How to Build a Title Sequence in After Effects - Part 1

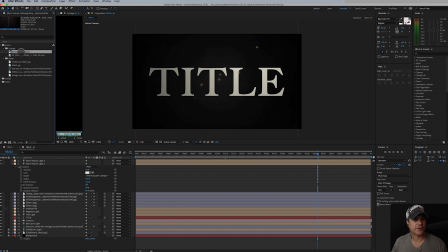2730s
So let's bring both of these in, but we'll start with this subtle dust. And what this is going to do with the volumetric light is it puts a nice atmosphere into our piece here.
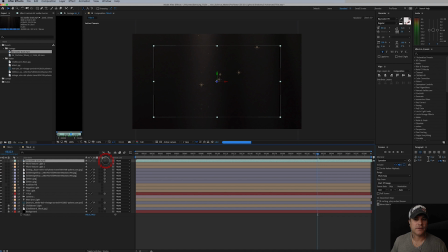2745s
Make it three-dimensional.
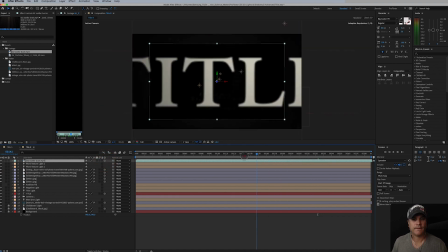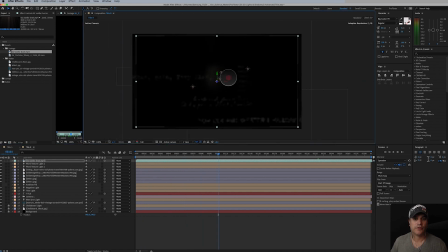2754s
And we're going to pull it forward in space. Let's just kind of figure out what's going on here. Let's go back to 2 views.
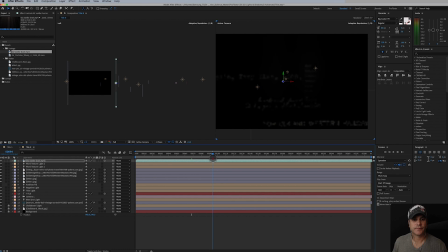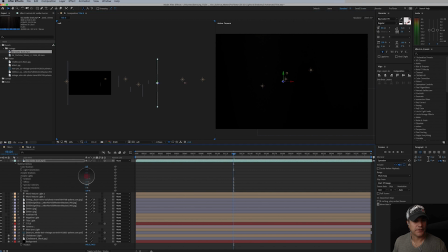2781s
Let's tell it to ignore the lights. There it is.
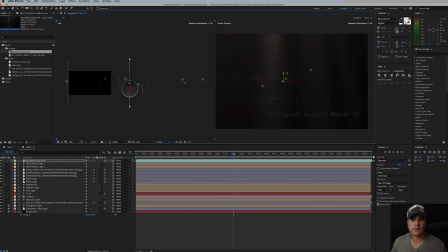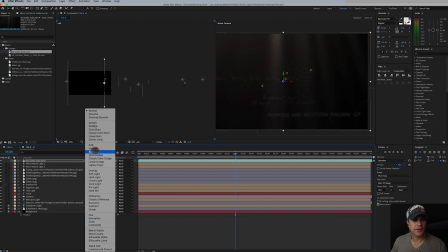2792s
And I need to also set it to screen. There we go.
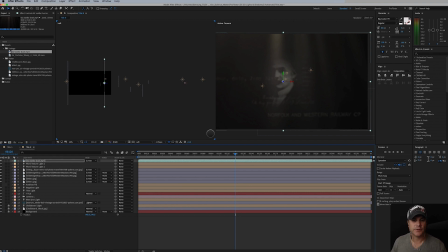2799s
So it's a nice, you can see there's a really nice volumetric feel to it. And let's just see here. Yeah, that looks really nice. Now, the only thing that doesn't look nice is when it gets out here.
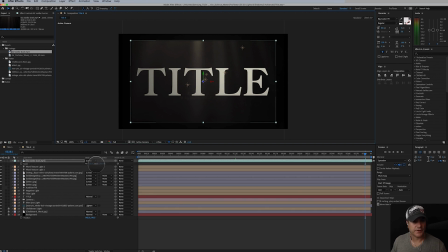2816s
And we're just going to solve that by scaling it up. Now, remember, I probably will add a light to this, and we won't see it by the time it hits this point, but just to be safe, I scaled it up. So let's save this. We're at full res here. Let's go ahead and preview this and see how it looks.
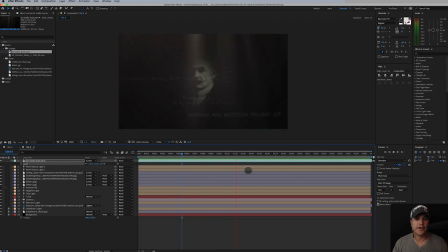2837s
Okay, so here's our playback. It's looking pretty good. There's a few things I want to change about it. For one, I don't love the atmospheric light here.
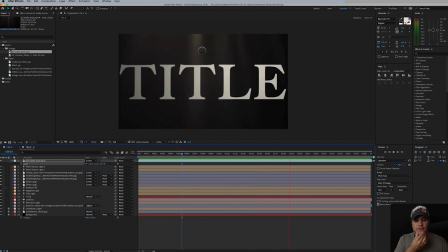2850s
It looks pretty nice. It does need to fade away, I believe. I want Tidal to be more on its own, but it looks nice. It adds a little bit of depth to it. Some of this type works, some of it doesn't. This line doesn't work.
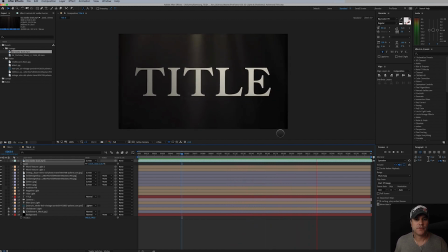2865s
The rest of the stuff over here works. So let's move on. Let's wrap up this video and let's move on to part 2.